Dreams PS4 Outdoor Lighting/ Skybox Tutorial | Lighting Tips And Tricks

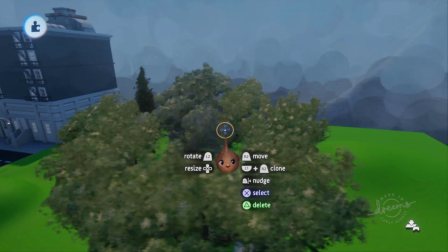(0:00)
Welcome everyone, they call me IntroTechOut, and does this scene in the background look familiar in any way?
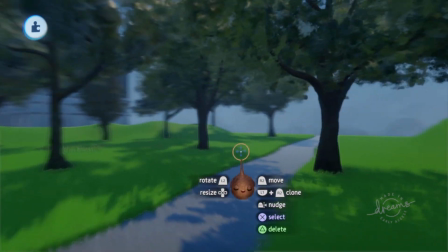(0:05)
This is currently what a lot of outdoor scenes created by dreamers look like. And let's be honest, doesn't it feel kinda off?
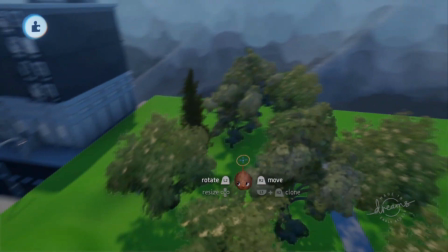(0:11)
Now there's nothing wrong with the assets or the composition, and the animations seem to all be in order.
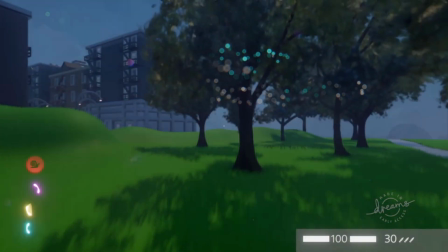(0:17)
The problem here is of course lighting. It just doesn't really feel like a daytime scene.
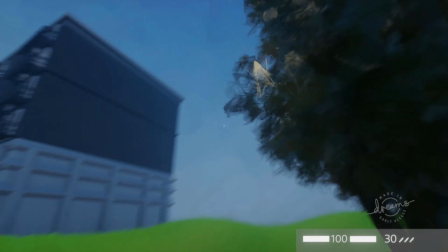(0:22)
There's a sun and a blue sky, yes, but the scene feels dark and, well, kinda lifeless.
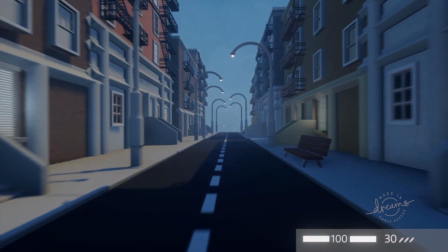(0:27)
Because this is something that is really common in dreams, I wanted to make a quick video on how to make a scene like this feel more vibrant and alive.
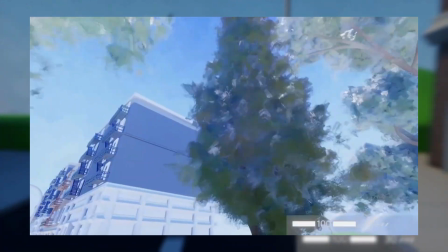(0:33)
Because the steps you have to run through aren't immediately obvious to the average observer.
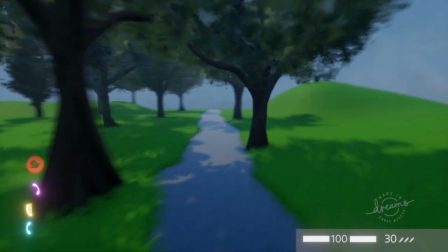(0:38)
The method I'll explain in this video is applicable to pretty much any kind of sunny outdoor scene, whether in an urban or nature environment.
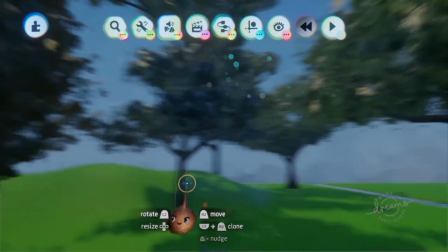(0:46)
Let's begin. First thing you want to do is to place a sun and sky gadget in your scene.
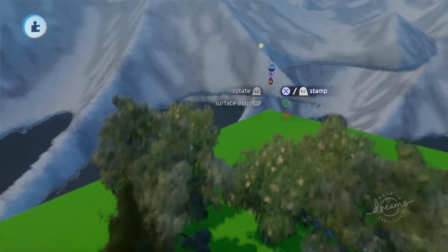(0:51)
Most of the significant edits will be made using this tool, but later I will also use a gradient effects tool to tweak the look of the scene even further.
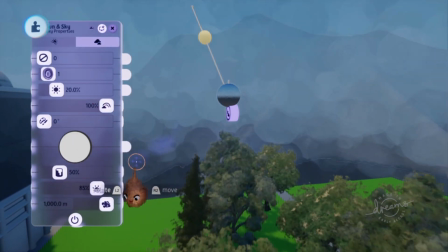(0:58)
A really important setting in the sun and sky gadget that I unfortunately often see glossed over is the fog range, which can be found on the second page.
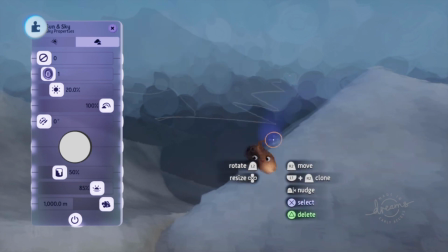(1:07)
In my last video I complained about this as well, but with a standard fog range, objects in the background often look transparent.
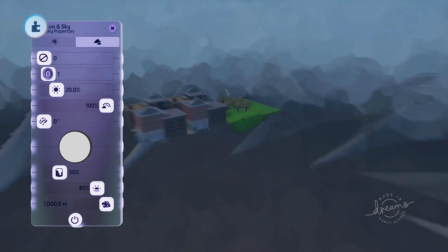(1:13)
If you have a night scene with a dark sky, this is not a problem, but for any scene that is brighter than complete darkness, it is.
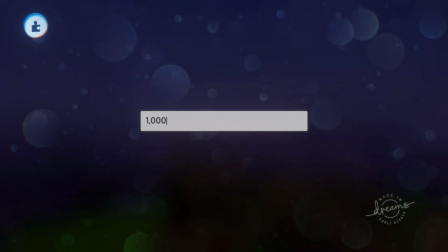(1:19)
In any case, in the sun and sky gadget you can tweak the distance at which the fog appears, and I recommend setting it to the highest possible, 10,000 meters.
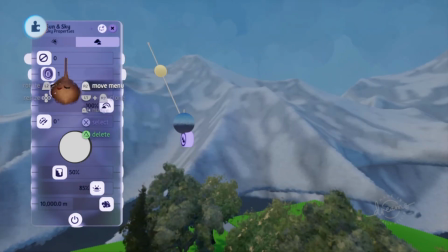(1:28)
Next, tweak the sun brightness and set it to 100%. This is something I always try to hammer home.
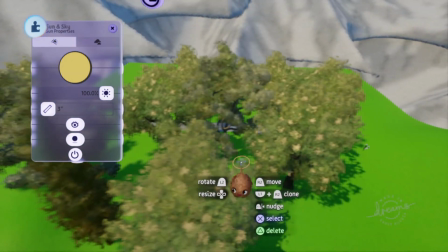(1:34)
Don't underestimate how bright the sun is. In real life, even with clouds, looking up at the sky can make your eyes water because of the sheer amount of light emitted by the star.
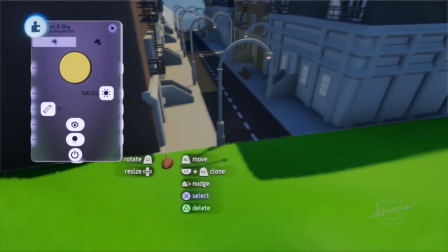(1:43)
Also, you might want to tweak the color of the sunlight and make it more white, which is the actual color of the sun.
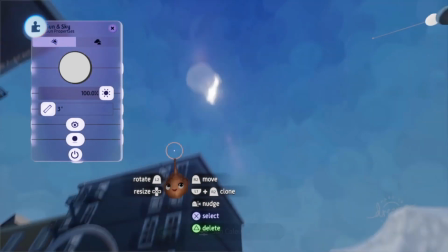(1:48)
Last thing we need to do here is to make the Skybox sun invisible, because Dream's idea of a sun is a couple bright flecks, which is not in line with the style we're going for here.
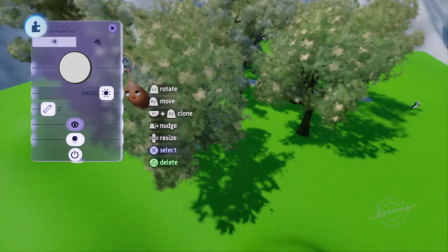(1:58)
With that page done, let's move on to the sky part of the sun and sky gadget. First thing we will do is changing the fleck type of the sky.
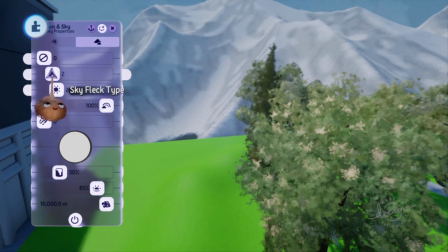(2:04)
Like mentioned last video, I recommend fleck type 4, 6 or 12, in pretty much that order.
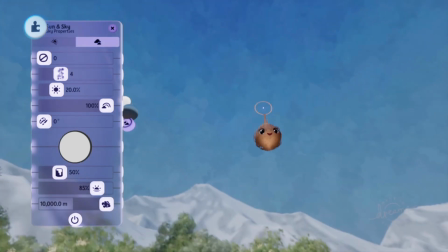(2:10)
These flecks are the least invasive and kind of look like vague cloud patterns. Now we get to sky brightness.
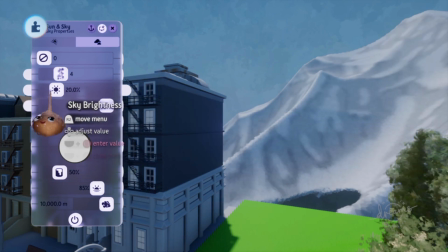(2:17)
It probably has something to do with the weird way this game engine works, but the brightness of the sky has a huge influence on the lighting in your scene.
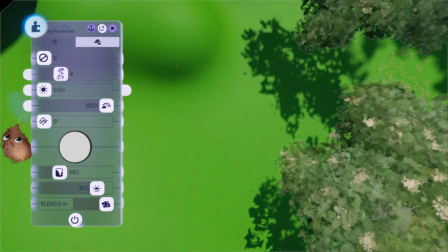(2:24)
Usually when you can change the sun and sky brightness separately, you'd expect the lighting to be completely determined by the sun, with the sky acting as just a background of sorts.
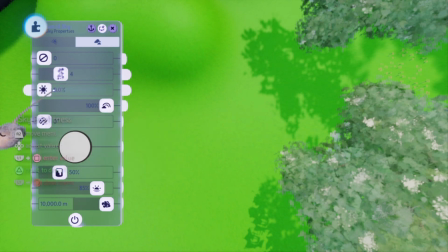(2:32)
You wouldn't necessarily expect the sky to emit light of its own, but that's exactly what the sky in Dreams does.
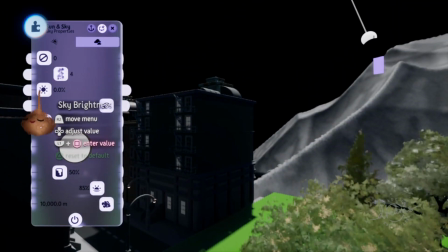(2:38)
Or maybe it's because objects are ever so slightly transparent to just the background.
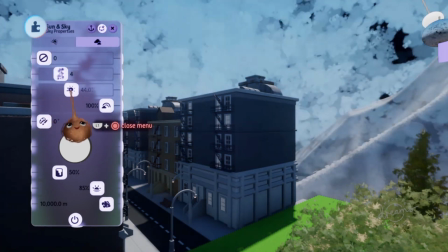(2:43)
Anyway, we want the scene to feel bright, because it's in broad daylight. This means you can pretty much max out the sky brightness as well.
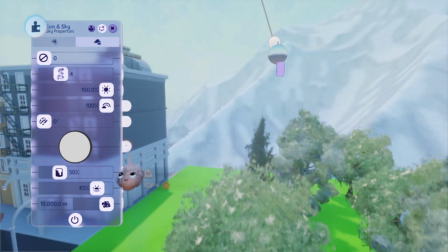(2:50)
But to get it to feel right, you'll probably need to go back and forth between a couple settings. First of all, the horizon definition.
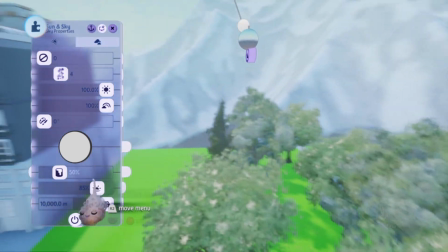(2:56)
I myself always put this to 0, because the sky gets lighter towards the horizon, not darker.
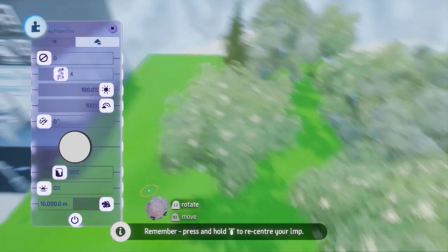(3:01)
For the color of the sky, we will of course go for blue, but the exact amount that looks right, I can't really specify.
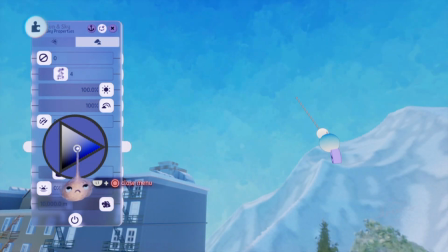(3:07)
I recommend to let the sky tint intensity stay at 50% and to just move the color picker around the palette until you find something you're satisfied with.
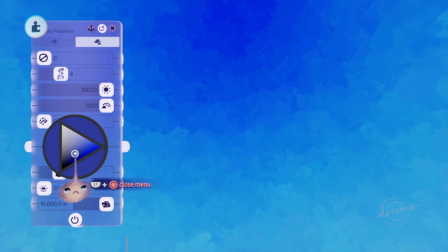(3:15)
Lowering the sky saturation can also help with finding the correct color. When you do, you'll probably notice that the scene looks much better now.
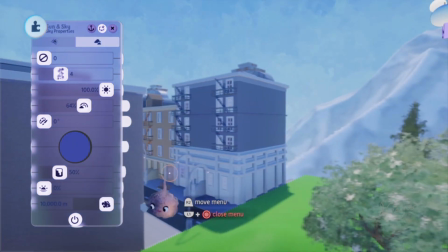(3:23)
But we're not done yet. Let's make an actual sun to put in the sky.
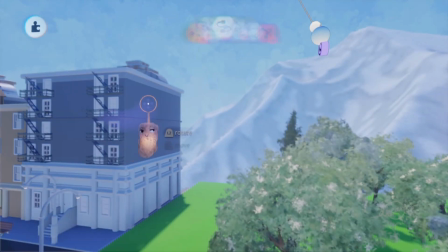(3:27)
For this you can just stamp a sphere, make it really big and set the brightness to 100%,
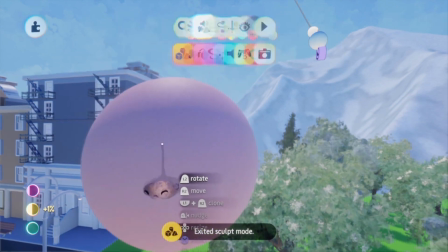(3:32)
while simultaneously deactivating the emit light setting so your scene doesn't actually get blasted with light from this object,
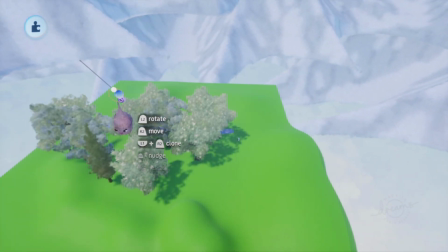(3:38)
which would make all the shadows disappear. You should put this fake sun as far away as possible from the scene, but obviously still in the visible range.
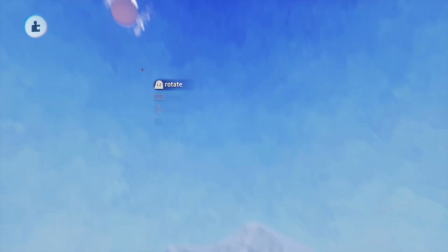(3:46)
It's also important to line it up with the location of the actual sun, so you might need to temporarily make it visible again, just to line it up.
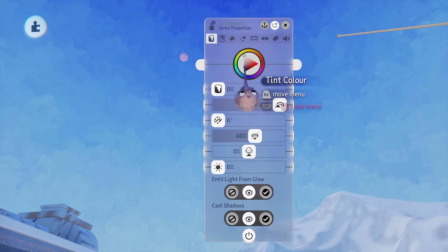(3:54)
Deactivating the casting of shadows is also really smart at this point, or the fake sun will literally cast a shadow on your scene, because it's in front of the real sun.
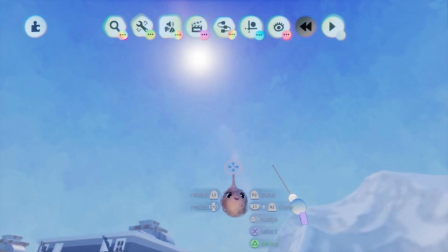(4:02)
This pretty much concludes the base. Now to go above and beyond, with a gradient effects tool.
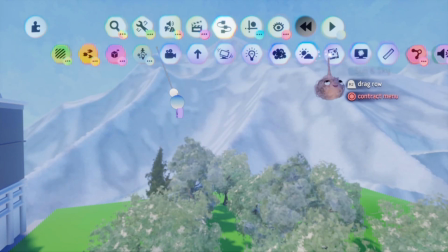(4:07)
Just take it from the gadgets tab and place it in the scene. First setting you will come across is the brightness.
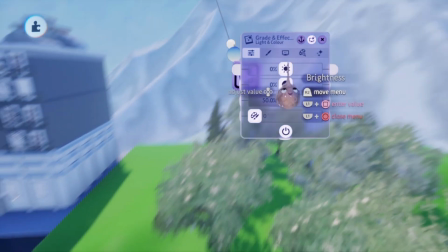(4:12)
Here it's possible to brighten the scene up even further, which you can really do to sell that hot summer feeling.
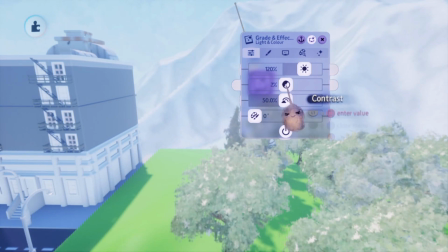(4:18)
After this you can slightly increase the contrast setting to give the scene more depth. The next setting, saturation, is a bit dangerous.
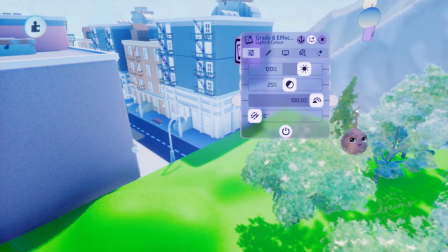(4:26)
High saturation often looks so pleasing to the eye that the immediate urge one has is to crank it up as high as possible.
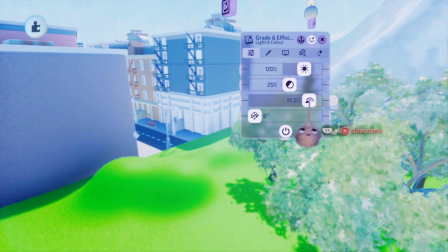(4:32)
It takes some willpower to use it sparingly, but you honestly should. A scene shouldn't have to rely on saturation to be pretty.
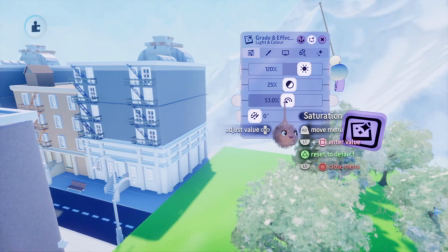(4:39)
Now you can do whatever you want with the saturation, but I like to slightly desaturate really sunny scenes. I have no scientific reason for this, but it just feels more natural to me.
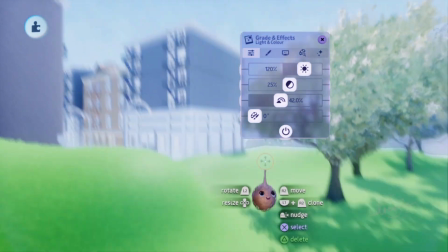(4:48)
On the next page of the gradient effects tool, you'll find a couple color pickers to change the color of certain things in the scene,
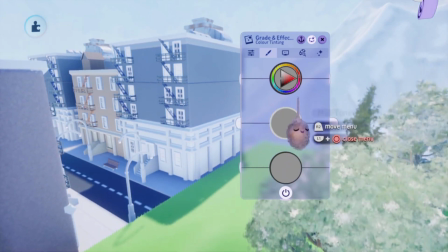(4:56)
like shadows or highlights. You can leave these settings alone if you want, but I tend to give both the shadows and the midtones a very slight blue tint. The reason for the shadows is that even though an object may be blocking the sun, the light of the sun still finds its way to the other side, via the sky.
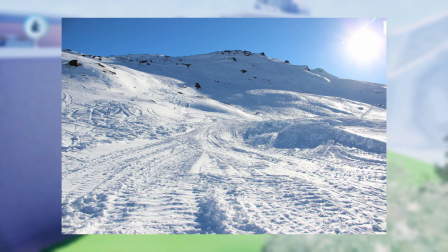(5:10)
Ever notice, for example, that shadows appear blue on snow? But then when it's a cloudy day, the snow doesn't suddenly look all blue but complete white instead.
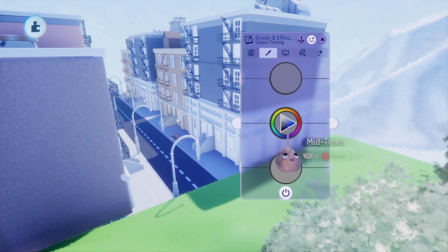(5:18)
It's because the shadow part of the snow is reflecting the blue light of the sky during clear days.
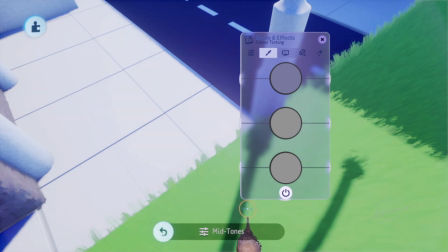(5:23)
If there's no blue sky, there's no blue shadow. This effect is barely noticeable on anything that doesn't have a very light color though, so you'll almost never notice it.
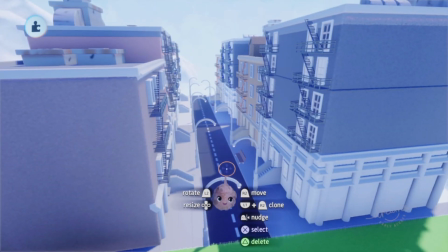(5:32)
That's why I also recommend doing this exclusively for more urban scenes, instead of nature ones.
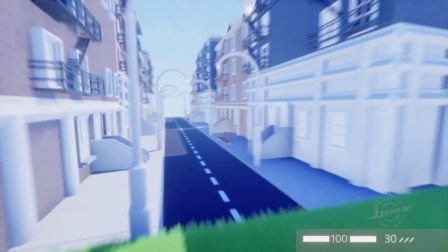(5:37)
Urban environments often have light-colored buildings or sidewalks, and that's really where this tint shines.
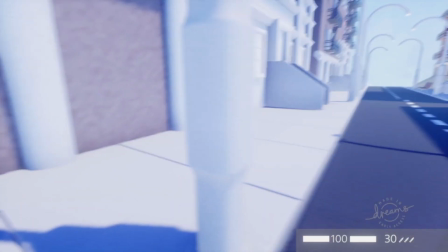(5:43)
You can also imagine that a forest blocks out both the sky and the sun, so if anything, shadows should have more of a green tint there.
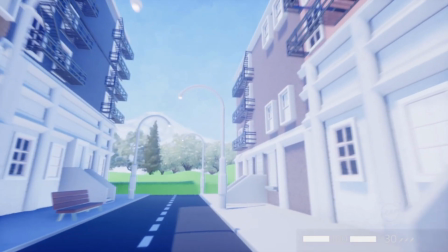(5:50)
So for the shadows,
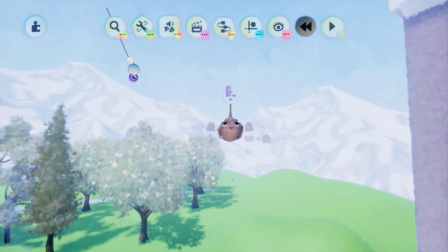(5:51)
the reason why I also tint my midtones blue is to replicate the blue tint you see after closing your eyes while looking at a bright light source for a while.
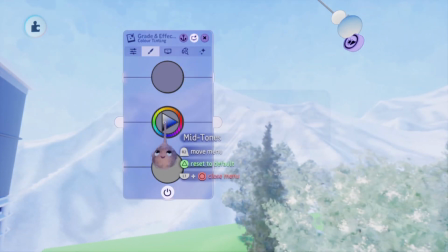(5:59)
This is something you can always reproduce,
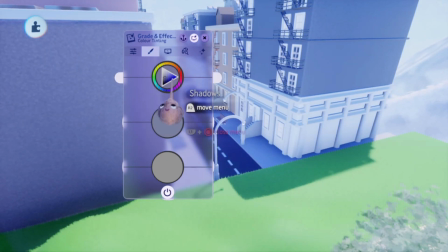(6:01)
but I really associate the blue tint with the summer because that closing your eyes while looking at a bright light source is obviously way more common in the summer.
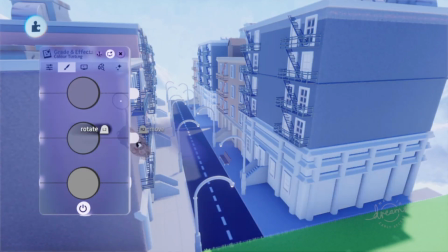(6:09)
But like I mentioned earlier, you can skip this whole step if you want to. This tinting business is all heavily based in preference.
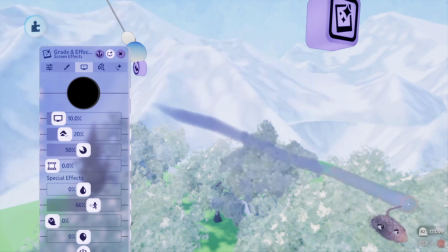(6:15)
On the next page of the gradient effects tool, you'll find the effects. I first of all recommend turning up the lens flare to 100%.
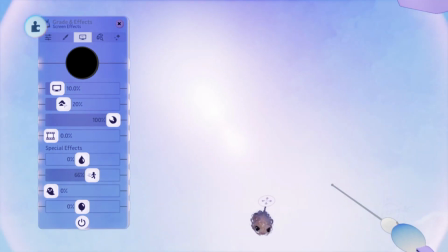(6:22)
This is the final step in selling the brightness of the sun. Next, you can maybe mess with the bloom setting a bit, though I'd keep it the way it is.
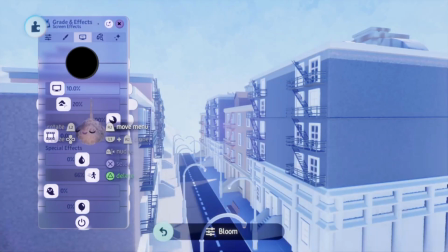(6:29)
On the end of the page, there are a couple sliders. Here you can get rid of motion blur, which is always good, and you can sharpen or blur the screen.
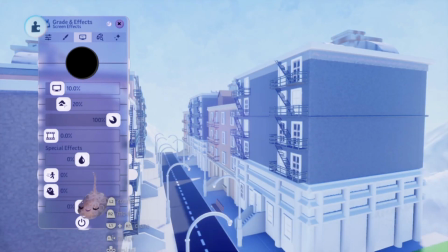(6:37)
The sharpen effect is really subtle, but I like the look of it, so I just max it out. And with that, the lighting is completed.
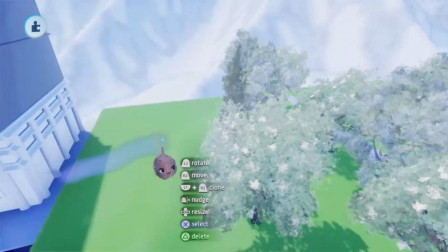(6:44)
Now you see the incredible difference good lighting can make.
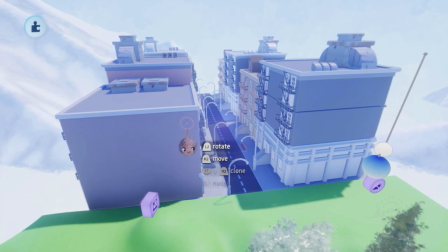(6:47)
Where the scene was boring and lifeless at first, now you can almost feel the heat of the sun and smell the nature through the screen.
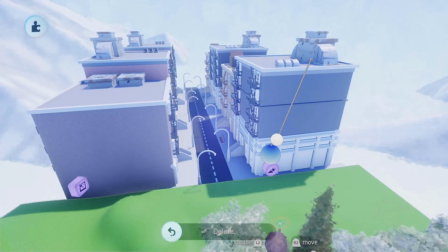(6:54)
I'm looking forward to seeing what you guys can come up with using this lighting method.
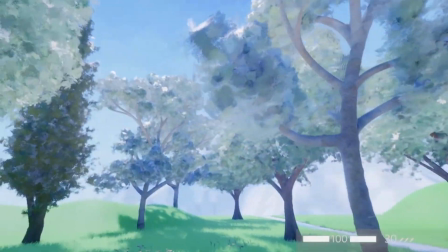(6:58)
And with that concluding statement, I thank you very much for watching, and I'll see you around.